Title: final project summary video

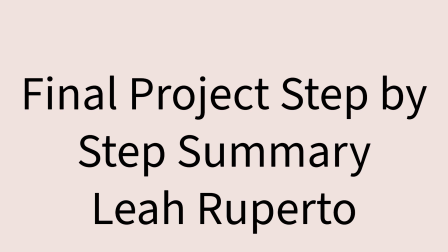(0:01)
Hello, my name is Leah Ripardo, and this is my final project step-by-step summary video.
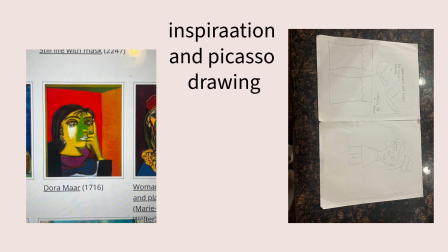(0:10)
So the first step in the final project was to brainstorm what I wanted to do, and so I decided on having my Picasso-inspired character playing the violin. So this was one of the photos I took for inspiration. I took a few, but this was just one of them I wanted to include.
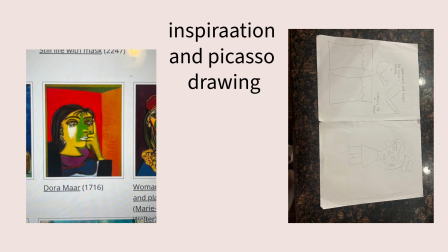(0:26)
And I used this as inspiration for the little details, and I used the random die generator to kind of figure out what pieces of the face I was going to use in regard to the chart that I made from a few weeks ago with all the Picassos,
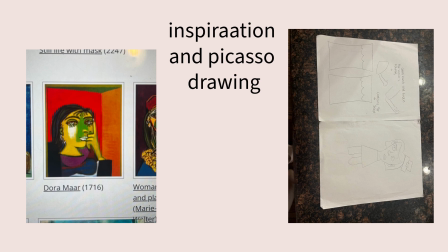(0:45)
the eyes, the ears, mouth, nose, etc., the shape of the face. And so by using that, I was able to create a new character inspired by Picasso. And so on the right, as you can see, it's faint because it's in pencil, but that is my character.
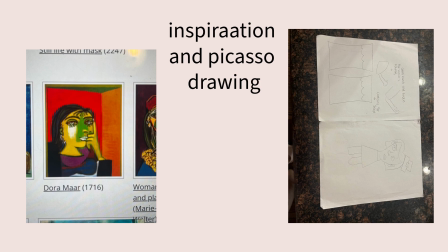(0:59)
And I use those facial features and the shape of the face from that chart, the Rolodai Picasso one, but I added a hat and some legs. And then on the left, on the right picture, or on the top, sorry, I'm looking at it from the side.
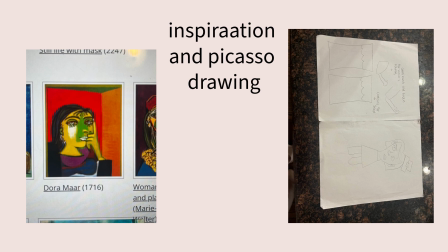(1:15)
You can see that I drew some curtains because I wanted the curtains to be opening for when my person or my character starts playing the violin. And then I added two arms, and I had them kind of looking like they would be holding something because I was going to have them holding the violin.
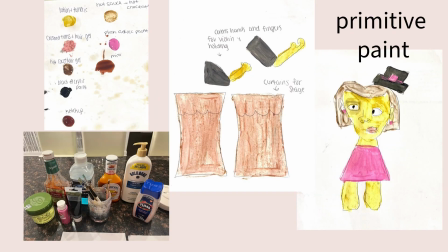(1:37)
So the second step in my final project was a primitive paint. And this was for painting my character and then the little side pieces or accessories that I have. So I began by gathering the most random,
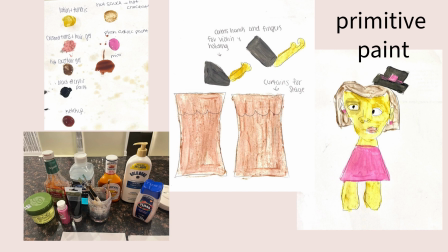(1:52)
crazy things that I could find that would be good for painting with really good pigment. I chose new binders and new pigments that I hadn't used before. I didn't need a lot of color because I was just filling in my character, and I knew like just the hair was going to be one color, the skin was going to be one color,
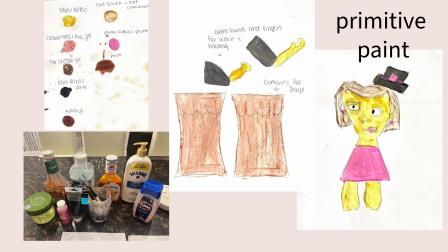(2:11)
and the dress was going to be one color. So I really didn't need a variety of colors for that. And then obviously I wanted the curtains to be red. So I just used what I could find and a few of the binders. Instead of using oils or butters like we've used in the past, I found hair gel, lotion, and I just thought that those would be a good texture.
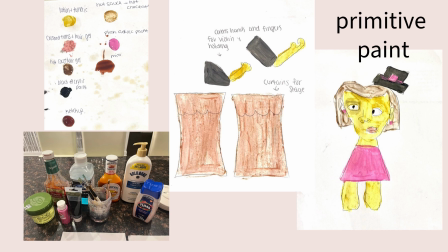(2:29)
And it actually was a great texture, and it did dry, which was cool. So it was easy to cut out and move because it wasn't continuously wet the whole time. And for pigments, I just used a bunch of different things. I used a lot of things I found in the fridge. I also crushed up some Tums because they have a pastel-y color.
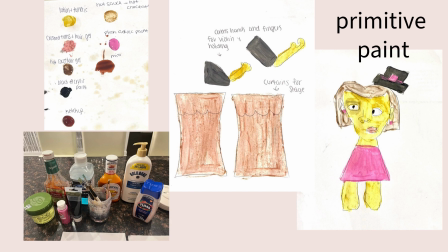(2:47)
And I used those. And I also used acrylic paint because it said in the instructions you were allowed to do that. So I painted the dress. I wanted it to be a little bit of a contrast. So I used a pink acrylic paint for that. And that was the primitive paint part of the final project. So as you can see, that's my palette. And that is my character painted with the accessories as well.
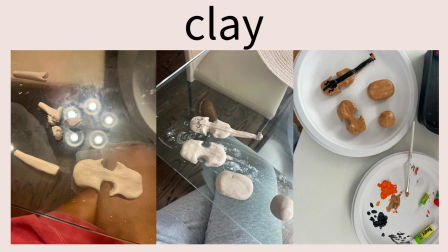(3:11)
So the next step in my final project was the clay portion. So I decided I wanted the main part of the animation to be the violin. I want that to be the main focus. And so I decided to make that my clay portion of my final project.
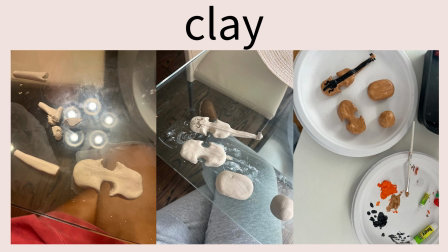(3:27)
So I was really excited because I felt like this was definitely a challenge making a violin out of clay. It's a very small but detailed and oddly shaped thing. So I started off by making the violin itself,
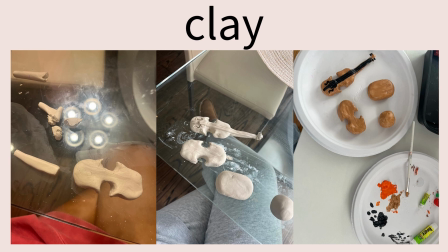(3:44)
and we had to have our object form into something different. So I wanted to have my character almost throwing it like a ball, like throwing a ball and it coming down and turning into a violin until it became a violin that she was able to play.
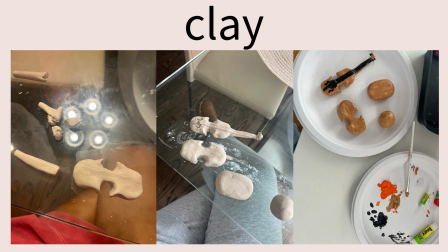(4:01)
So I, like I said, started by making the violin.
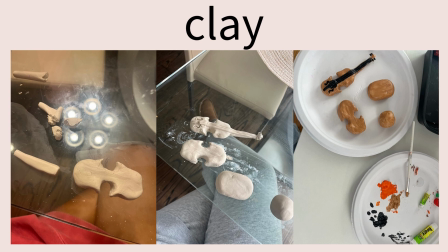(4:05)
So I had an idea of how to move backwards to make it into just a ball almost. So as you can see in the right, I had the violin, and then I had just the violin body almost, and then I had the violin body without the shape, and then I just had a ball.
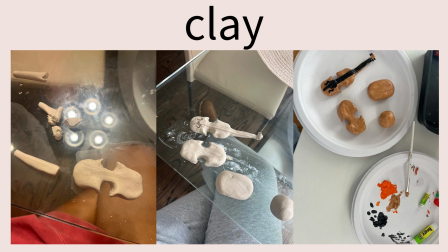(4:22)
So that was going to be how I created my animation, my stop motion animation video. And I used the slip and score method. There were a lot of little pieces I had to attach, and I did have trouble. They were drying and cracking and breaking, but I was finally able to just get it all in one piece.
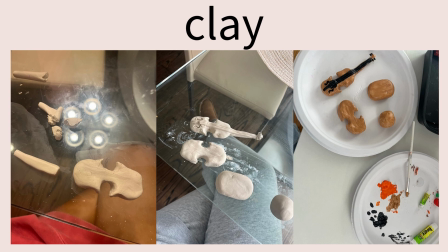(4:39)
But I used a slip and score method, and I added the little details, the little swirly details. I used the back of a paintbrush to engrave the violin, and I added the string. So this was my final clay project, and then I painted it with acrylic paint,
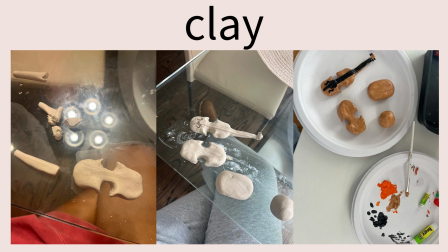(4:57)
and I found a really cool realistic color and the black for the rest of the violin, so I thought that this worked out really well.
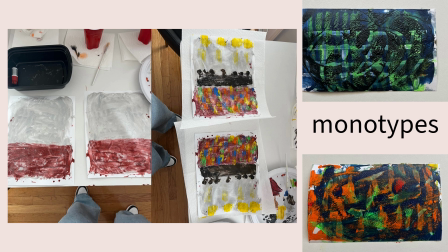(5:07)
So after the clay was the monotype step, and so I wanted to make my monotype the background. And on the right, I just showed you two examples of the ones I did just for the submission portion because we had to submit five. But for the actual one I wanted to make as my background for the final project,
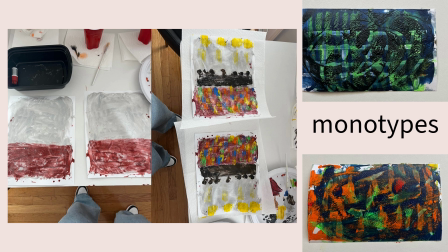(5:24)
I wanted it to look like an auditorium for an orchestra. So I used three different layers and I used a bunch of different shapes. I used the lights as different shapes and the stage, which was the black rectangles, different shapes, and the circles in the audience that were different colors.
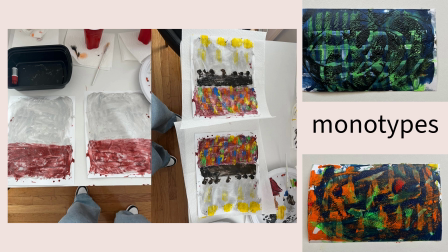(5:42)
I tried to make it look like an array of people and like their heads as circles in the different colors. The yellow on the top were supposed to be like the big stage lights, and then the black was the stage where I was gonna later on have my person standing, and then those little shapes.
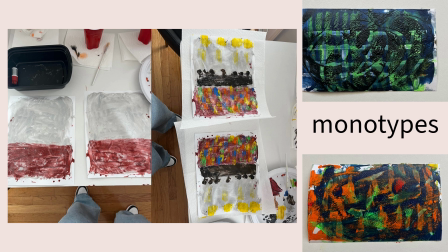(5:58)
If you look really closely, I tried to make them look like just a silhouette of people, excuse me, silhouette of people playing the rest of the orchestra.
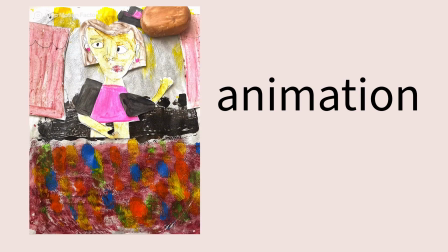(6:12)
So this is my animation.
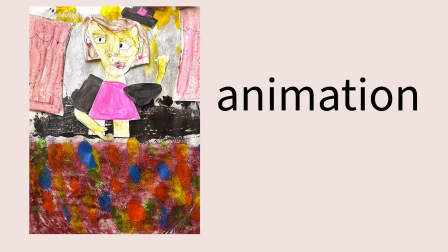(6:13)
I made it by continuously moving every piece that I wanted to move very, very slowly, very small movements, and just taking a bunch of pictures. I don't even know how many I ended up taking, but it was well over 20. And there was just a very small amount of movement in each picture. I also used a tripod that my roommate was able to supply for me, which was really, really helpful because I have a very shaky hand and moving those bits and pieces so often. And if I were to hold the phone, I think there'd be a lot more movement. So the tripod was really great. And I used an app to create the GIF, the movie, and then I also used another app to crop them all perfectly. And so that was my final animation. I hope you enjoyed. I really enjoyed making this, and I was super, super happy and honestly really proud of the outcome. It was very stressful in the beginning, but I'm very happy with the way that it turned out. And I thought that I really did create a really cool stop motion animation video. So thank you so much.